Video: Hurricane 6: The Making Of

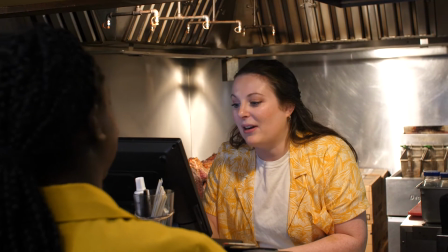This is my first job when I worked here. I worked here, yeah, on the counter.
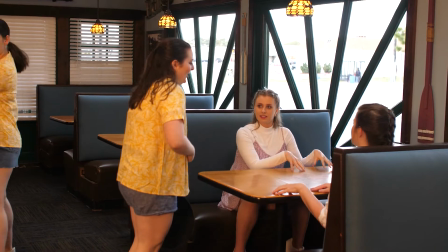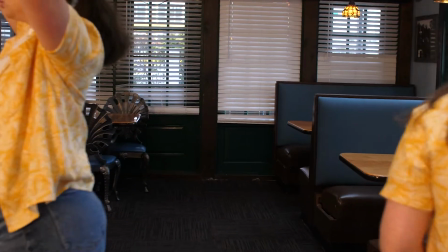Yeah, I like that. Let me walk around, see how this... 2, 3, 4, 5, 6. Oh, so it is. This is first. This is...
My favorite memory was day one of filming on Acetate,
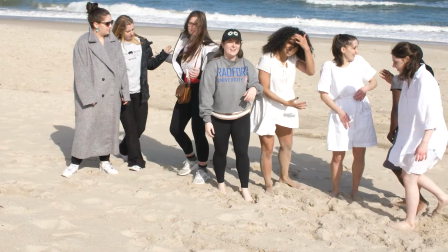because the whole cast was there, but not everyone was being filmed that day.
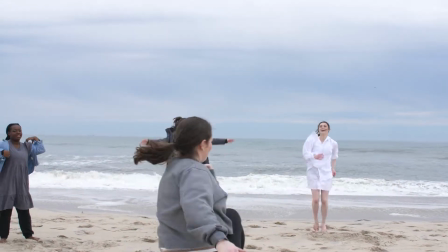So like it was like half a little beach day, half a little filming day. It was very cute. It was fun. It was a good way to start the shoot.
I feel really good. Why? It's a beautiful day here on our national seashore. Yeah, it is. Some nice gray pelicans around.
I did a lot of field recording on Assateague. I got the ocean. So the ocean that you hear in the film is from Assateague. It's not just stock audio. And you'll hear that both sections are a little bit disjointed from each other, but so are the landscapes. So I really wanted to capture both of these things by themselves separately. Being, like, Assateague section, the opening part one, is more ethereal,
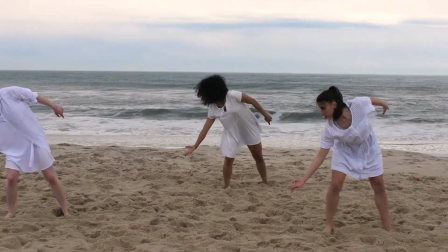ambient, very, it's light, but you also have this storm buildup section, but it's supposed to be more sacred, if you will.
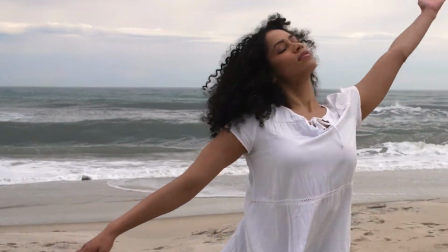It's supposed to resonate with the soul of Assateague, I was imagining.
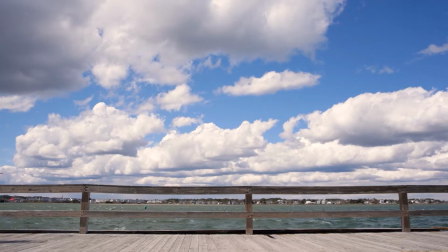And now the Ocean City section is more commercial. It's got a surf rock beat, 12-bar blues,
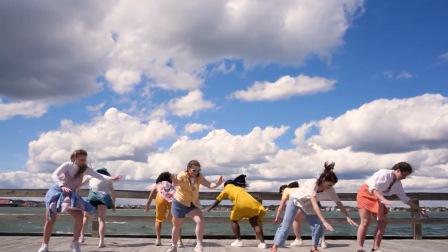structure, it's fun, it's colorful, yeah. My favorite memory from set was the fact that we were running three cameras, to be honest.
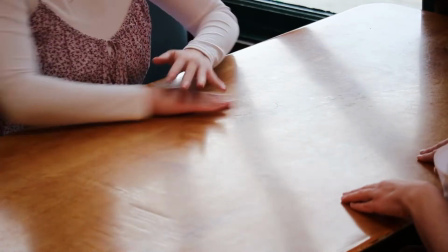That was so nice. It was so nice to have me and BL and Sammy run three cameras simultaneously because, one, it kind of took the cameras out of the equation. It felt like we were able to just let the dancers do their thing.
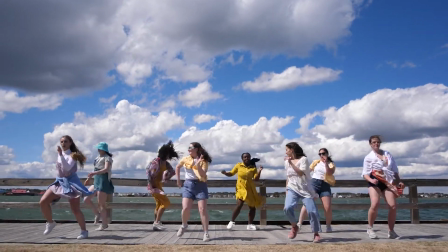And also, just for convenience sake, we took maybe a few takes per set with us just, switching up the cameras, and we had all the coverage we needed. My favorite setup in the whole movie, just to give you a breakdown of the technical side, is the hallway shot after that little slideshow of Ocean City scenery. You see Daria, she's dancing down a hallway, and she leads the two tourists into the room.
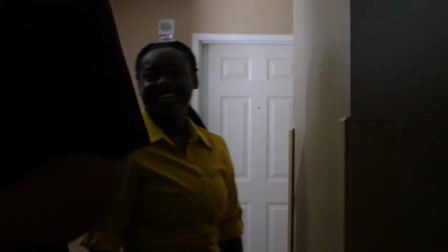So that was super fun. And to give you an insight onto the setup, so we start around this corner.
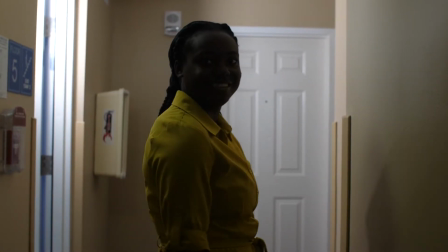Behind the camera is Sammy holding an LED panel, like really high up, to make sure Daria is keyed in.
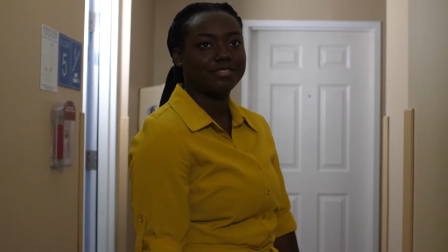In the door, immediately on the left, in the beginning of the shot, you might be able to see the door is open,
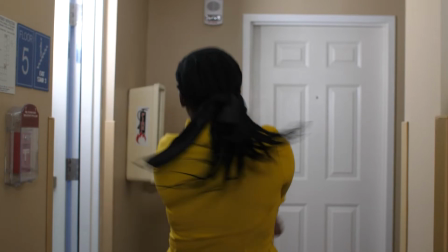and inside of that door, which you can't see, is Davis stationed with another light panel,
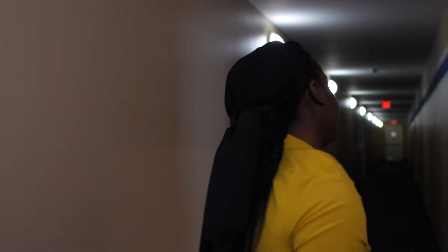holding the door open so the light beams in. So Daria dances down the hallway, followed by the tourists, and they're like, they're keyed in,
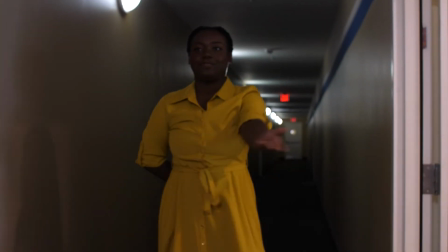they're illuminated, and you can see behind Daria how exactly dark the entire hallway is, so we did that out of necessity.
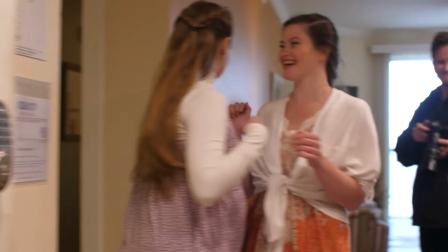And of course, once they go into the room is super bright, so we needed to really fight that contrast between light and dark, otherwise I was going to have to shift exposure on the camera, and, it wouldn't have looked as good. Come see it. It's fun. It was a fun project to be a part of. I'm hoping more films like this happen in Ocean City. I'm really excited for what's to come for SIE and film, and just film in general in Ocean City. Film is an art form. The film scene around here is small, but there's stuff going on. We're making short narrative pieces here and there, but something like this is something that I don't think we've ever done before in the area, and I think it's really cool to bring it to Ocean City, and I credit Fiona for having that vision. And the whole dance team, of course, as well.